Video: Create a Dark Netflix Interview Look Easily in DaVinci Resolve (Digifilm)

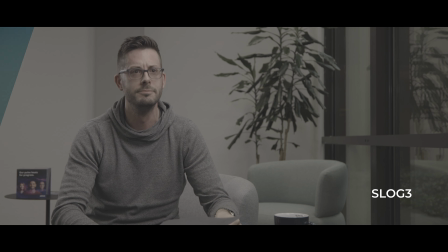[0:00]
Hello, my name is Rag, and today we'll be creating a very dark 2018 Netflix interview kind of look in DaVinci Resolve. In 2018, Netflix posted loads of crime series, documentaries that were very dark, and often you see that these interviews are often quite clean. They're often lit, often by one big key light, and there's a lot of contrast on the dark side of the frame. Yeah, they're just quite dramatic, and that's something that we're going to be going over today. We'll be using the Digifilm Power Grade in DaVinci Resolve, and the tutorial that you're about to see is from a coaching call that we did with a student trying to create this particular type of look. If you'd like to see your footage to be used in tutorials such as this one in the future, you can download Digifilm and submit your footage in the Discord server.
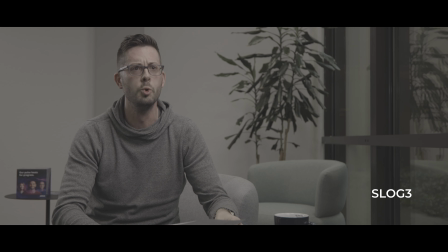[0:42]
So without further ado, let's hop into DaVinci Resolve and go from this before and after and create this cool Netflix look.
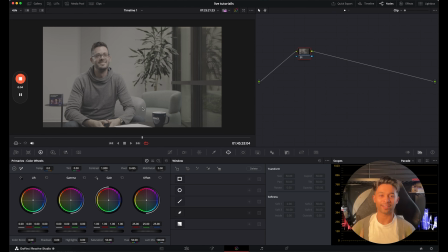[0:49]
Hello Rooster Motion. So we're going to be looking at your clip today, and I know you mentioned this was short.
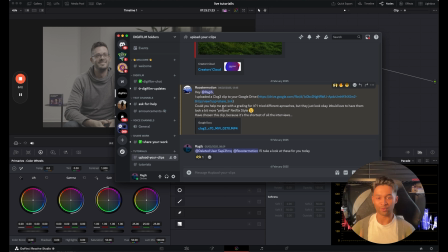[0:55]
You said C-Log3, but I believe you mean S-Log3, and you want a kind of Netflixy style for this. So I'll try and show you what maybe I would do and things that can maybe help you, because usually I think that maybe the type of look we're going to try and go for today is quite a bit of a darker kind of look.
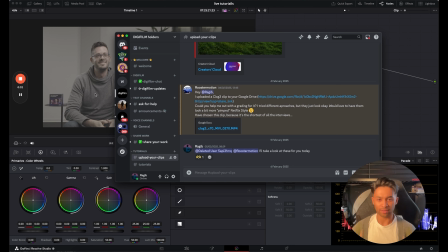[1:13]
So yeah, let's have a look at this. So we have your clip here.
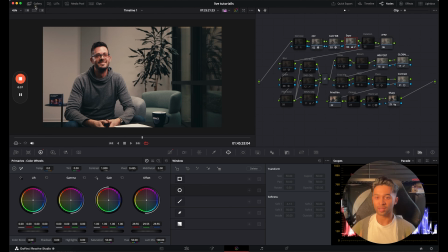[1:17]
I'll go over to my gallery, I'll apply Digifilm 2.5, and this is, to be fair, it's already looking pretty decent. But we're going to go over to our CSD, and I'm guessing you're going to be using, if you're using S-Log3, you're going to be using S-Gamma3. So I'll leave that as that, and S-Log3.
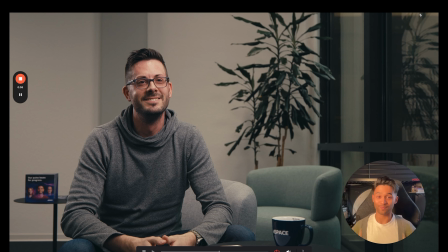[1:34]
And already we can see a before and an after, and in my honest opinion, this is already looking really good.
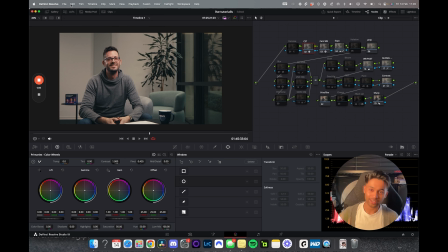[1:40]
If you want it to be more Netflixy, you can always add
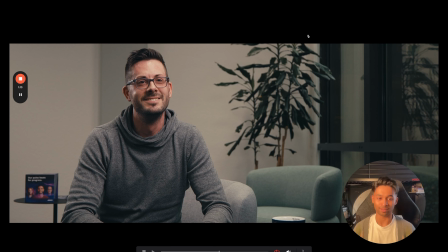[1:45]
cinebars or output blanking here, and kind of constrict the view and bring a bit more attention to your viewer.
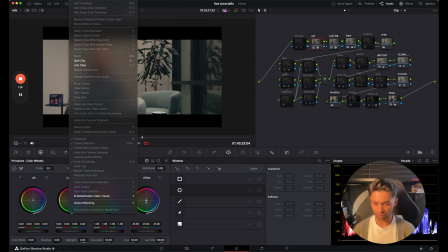[1:51]
So aspect ratio is also always awesome to kind of bring a little bit of mood into your clip,
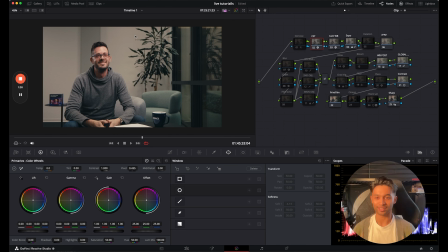[1:56]
but for today we'll just we'll keep it as it was here. So the image is looking good, and I've found a hero frame, so whenever you start grading, always try and scrub through your footage and just find a nice hero frame, which is basically a frame that kind of encapsulates everything that you're going to grade.
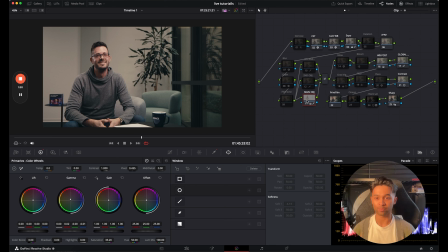[2:15]
So I'm going to go to my main object here and simply, well, we can go over to our camera white balance, and I think the camera white balance is okay. Maybe it's a little bit on the warm side, and maybe we can cool it down ever so slightly, just so we can get a little bit of separation within his skin. And I think that's okay. But now we're going to go to the main object.
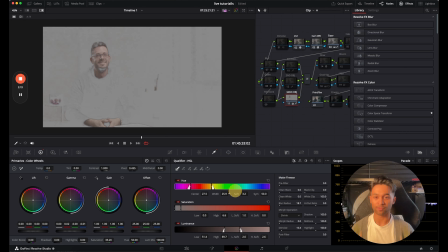[2:35]
You can see we've isolated skin a lot better than if it was a warmer clip, because if it was a warmer clip originally, before we've done our color separation, his skin would have fallen into the same realm as the sky, as the wall behind him, basically. So I can increase the width ever so slightly. Denoise, blur it.
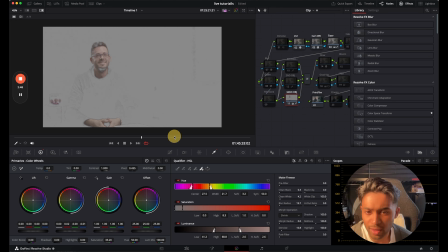[2:53]
Just trying to see where his hair falls into, because it doesn't seem to be picking it up. Ah, that's why. Okay. So it's because of the L soft, basically. But that doesn't matter too much. We can soften that up ever so slightly.
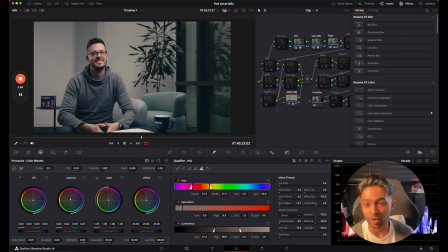[3:10]
So we've now isolated his skin, and maybe we don't really want to do too much to his skin, but it's there for if we want to push colours into the rest of the image. So for this particular one, Netflix often has teal and orange, you know, very blue kind of look. So we can always push in a little bit of blues. Well, it's quite a fair amount, but a bit of blues.
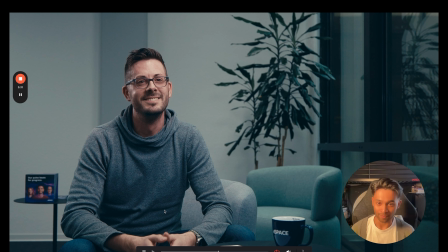[3:29]
I'm a big fan of teal and orange, so we'll try and go for that kind of look. So we've pushed in blues here, and it's looking good.
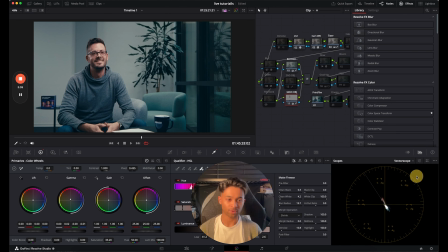[3:36]
And then we can push the skin to kind of match that. We can go to our vector scope and see where the skin kind of falls, and right now it's just above this skin indicator line. If you can't see the skin indication line, come over here and press show skin indicator, and now I can maybe go over to my gamma and shift this downwards like this.
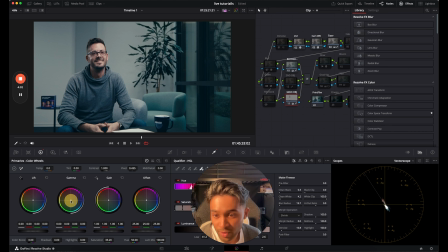[3:55]
And if I wanted it more saturated or less saturated, I can do that. You don't want to push it too much. Here's fine.
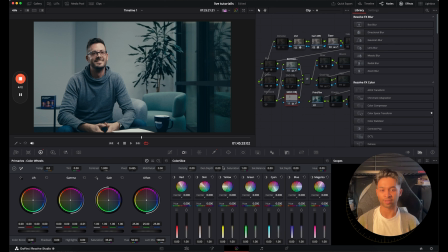[4:03]
If you're wanting a little bit more oomph in his skin, we can go over to color slicing and go up to my saturation and start adding a bit of saturation this way,
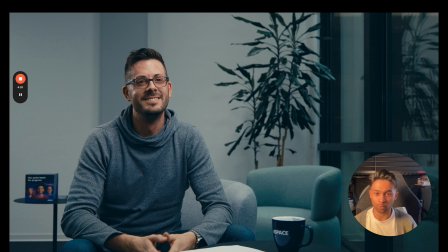[4:11]
and you can see that his skin just fills in so much more nicely, rather than if I was to add saturation the normal way.
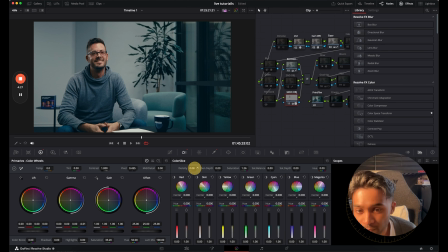[4:17]
Same with density, you can see his skin starts filling up quite well. And you can use HDR as well, maybe bring down, maybe not the lights, but maybe the highlights.
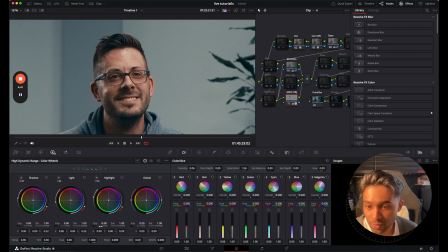[4:29]
So if we zoom into his face, you can see with the highlights, you can see just that ever so slight bit on his forehead coming down. Don't need to push it too hard at all, and go from there. And I'll maybe raise the shadows of his face. You don't want to overdo this, just ever so slightly, like this.
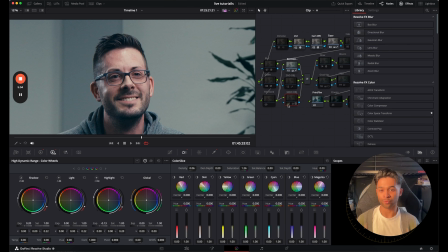[4:49]
So with the main object, we have a before, well, main object and background.
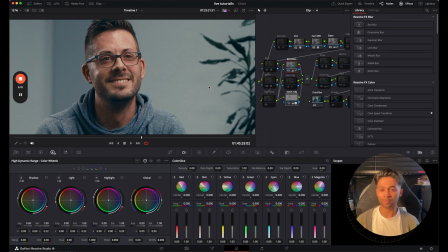[4:53]
Let's do that. We have a before and an after. You can see how much nicer his skin looks, and it has a lot more life to it.
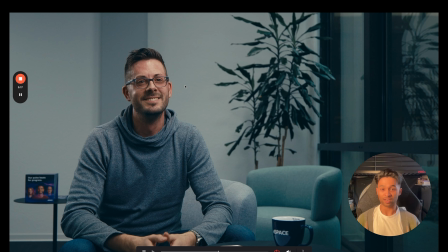[4:59]
So I think that's looking pretty nice. And you can stop there if you so wished, but we can go further, of course.
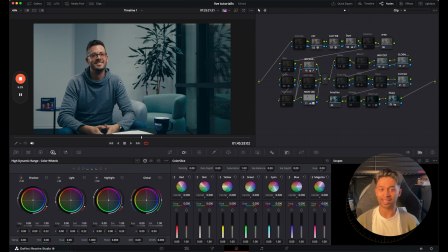[5:06]
So how to kind of enhance this even further is I might need to make another row actually, and we can turn on gradient vignette, and that'll help to vignette the image like this. But we're going to do more vignetting overall. It's using gradients.
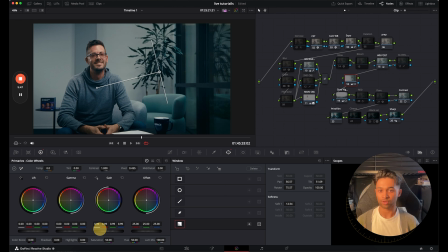[5:22]
So we're going to really not super darken out this part of the image, but just like darken it enough so where there's a lot more emphasis on our character here.
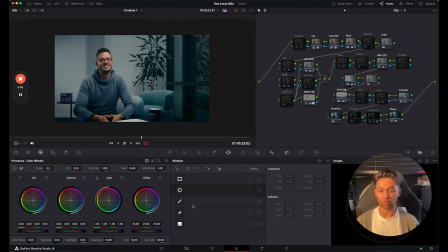[5:31]
So we have one here, and then maybe we'll make another node. We can probably do this in a parallel node structure, but for now I'm just going to do it this way. Probably darken this side a little bit more as well.
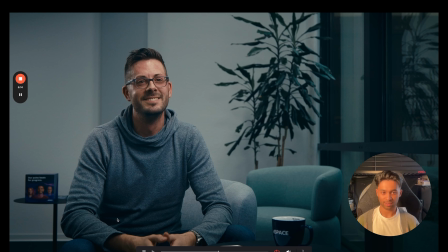[5:46]
Already we have a before and an after. You can see we're bringing more emphasis to the character here, and that is kind of what we want.
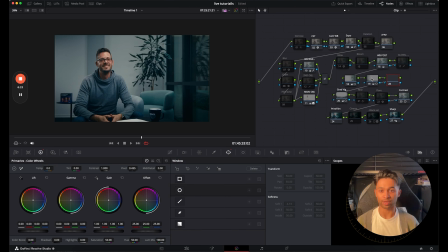[5:54]
And we can also, of course, we're going to brighten him up as well. So what I can do is I'll make one more to start at the top here, darken that up ever so slightly, and just feather it out like this. Maybe not as harsh.
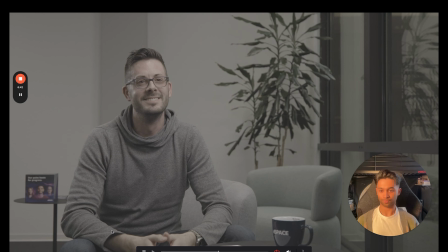[6:11]
So before and then after, I think that's looking pretty good.
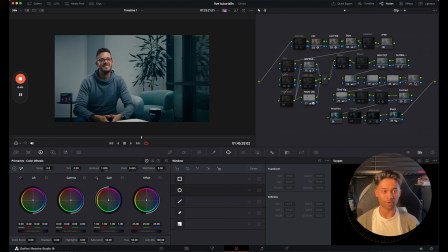[6:17]
Overall, I'm going to make one more node, make a circular power window, and just simply, I'm going to go over to my left and just raise it ever so slightly. So before and after. And I'm just going to feather that out, making his face the primary focus.
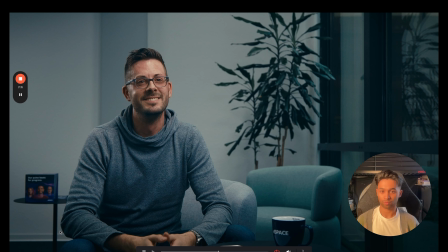So before and after. Now his face is standing out a lot more than it was before.
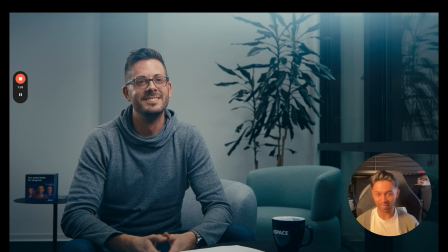[6:47]
One thing I do love to add in a lot of my things is I think flares. I love flares, and some people find it too much. And yeah, you might find that this flare is a little too much. But personally, I do like it.
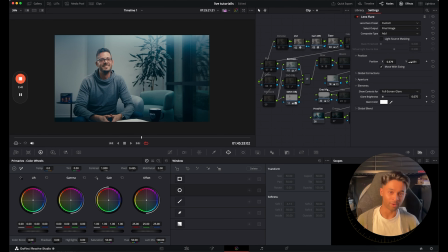[7:00]
However, if you find it too much, but you still maybe want to add a little bit of flare or texture to the image,
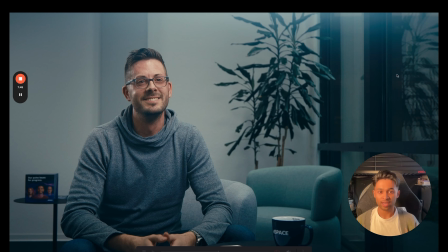[7:07]
you can just keep it slightly out of frame like this, and then there's just an ever so slight glow to the top right. So you have a before and an after, and in my opinion, that just makes it look really high production. In my honest opinion, but that's very subjective to me, because I know most people, especially when I post stuff on Instagram regarding
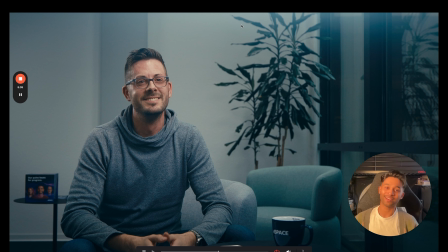[7:24]
when I add flares, everyone's like, get rid of the flare. So here, I think it works, in my opinion.
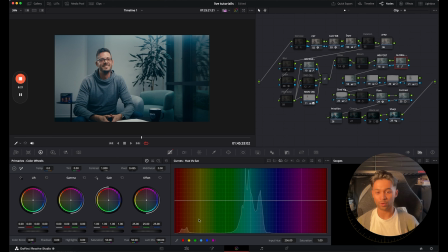[7:32]
Then we can finally go back into our global node finally, and go to our curves, normal curves here, and start actually doing a nice global look to the image. So remember, this is the highlights, the middle is the midtones, bottom is shadows.
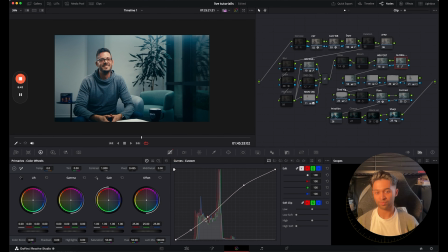[7:52]
So before and then after, maybe the shadows are a little too dark now, so we're going to make it like a fourth point probably. Midtones is usually where the skin falls, so you can see his skin's really dark now, skin's really bright here.